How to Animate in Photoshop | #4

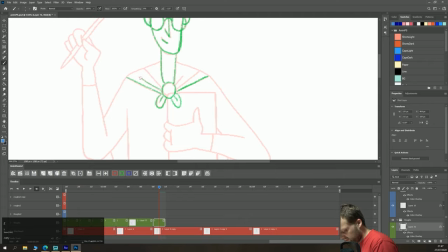[16:07]
I kind of like the straight lines here that contrast with like the wavy lines on the rest of the cape that is moving. This part of his arm and the paper will move, so we'll do that on a different layer.
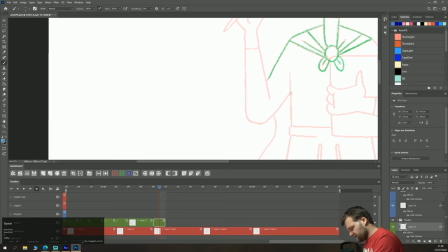[16:22]
This arm will stay stock still because it'll be kind of funny. He's like brandishing his pencil and then he's just not doing any drawing as often as that happened to all of us.
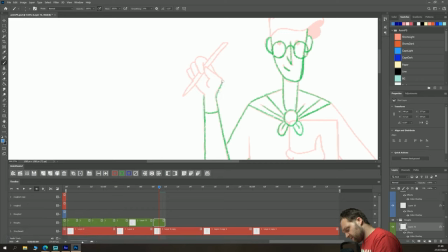[16:36]
So that's going to be all on the same layer. Hello, dog. Sniffing at my feet. You're a good girl. He's grasping his pencil. A bit easier to draw this hand than the last one was. Keep that pencil nice and simple because it's way too like far away for it to need any kind
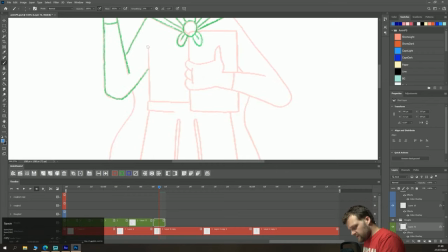[16:55]
of detail this part of his body will not move like so maybe I was thinking that I'd want um his shorts to wiggle in the wind as well but I don't think you'd see it
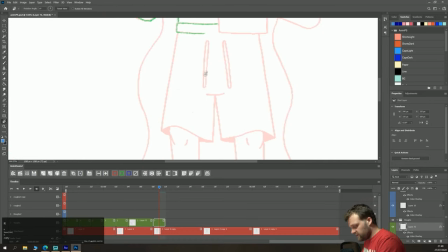[17:09]
with all the movement from the cape going on so I'm not sure there's much point like with these things surely they'd be blowing in the wind right but you're not going look at that so save me some time and
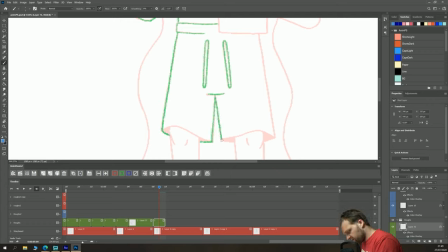[17:25]
just using this as a little bit of a warm-up as i come back to it after a break it's good to warm up people neglect it and then you get old creaky hands like mine and they start to hurt so his legs ain't gonna move either because he's a lazy boy
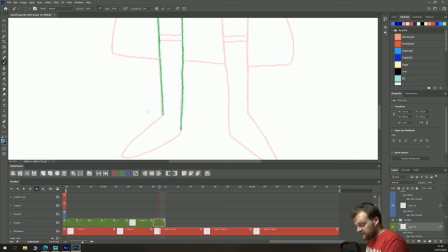[17:46]
Something just disconnected from my PC. I've been having so many recording issues with this series. I almost gave up twice. Because I was so stressed out from everything just breaking constantly.
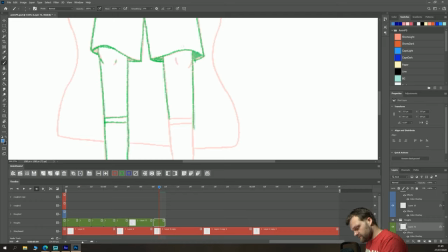[18:05]
Let's colour in your shorts, because why the hell not. So all of this stuff is static, which is good, because the less we have to animate, the quicker we hit the deadline.
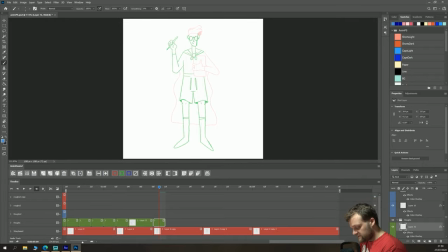[18:25]
Everything else, however, I believe will be moving. So let's stick that on its own dang layer.
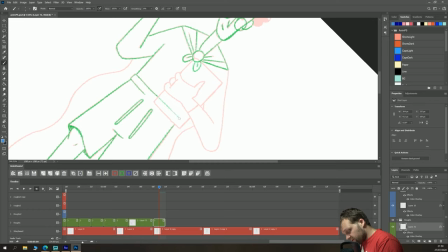[18:31]
First thing though, we need to finish the actual drawing. Because this paper will be moving, I don't quite know how I want it to move yet. So I'll just draw what I believe to be behind him. Just for completion sake, no point drawing the rest of the arm obviously because that bit's going to be moving so good good good
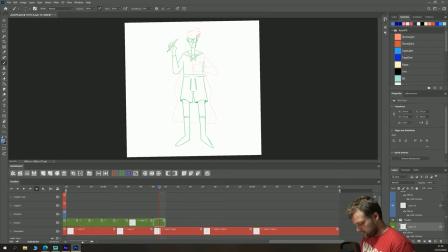[18:53]
says the dog uh apologies i did explain earlier in the series but she's known she's freaking out because she's not not sure what's going on with all these little should we say hello Can you say hello, Tophona? Can you say hello to the people?
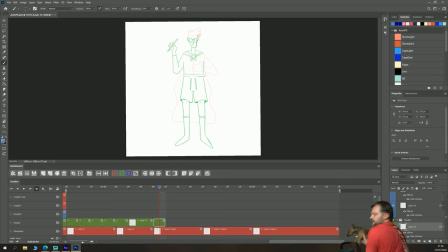[19:09]
Hey. Oh. Look. It's the tip tutters. There she is. This is Toph. It rhymes with Toph. She's a chihuahua cross mini pincher. She doesn't like it when I record, do you? Silly animal.
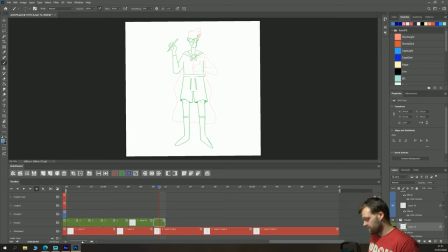[19:30]
Sorry, I got distracted then and now I've lost my pen. I found it. The cape is on a separate layer. So two frames, plonk them up there, position them in place. Let's make the cape blue because it's going to be blue in the final animation.
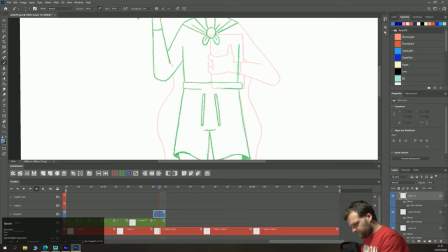[19:49]
Now what we will do for this one, we've got loads of extra space.
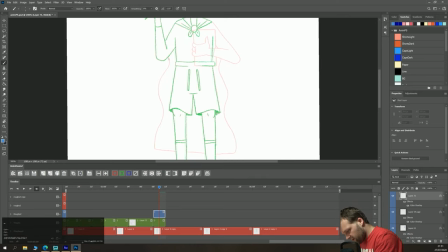[19:53]
So we can just do like the line moving down trick that I taught you about before. But for this first reference frame, we will just draw the bits we need and nothing else.
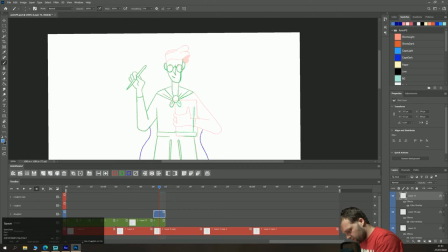[20:05]
Again, this arm is going to move however, so I will just draw how I believe it connects up.
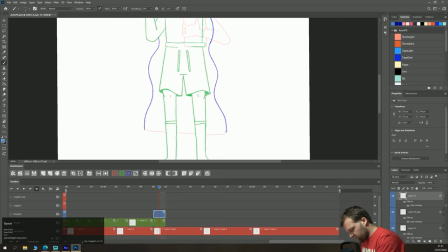[20:11]
Just for completion sake.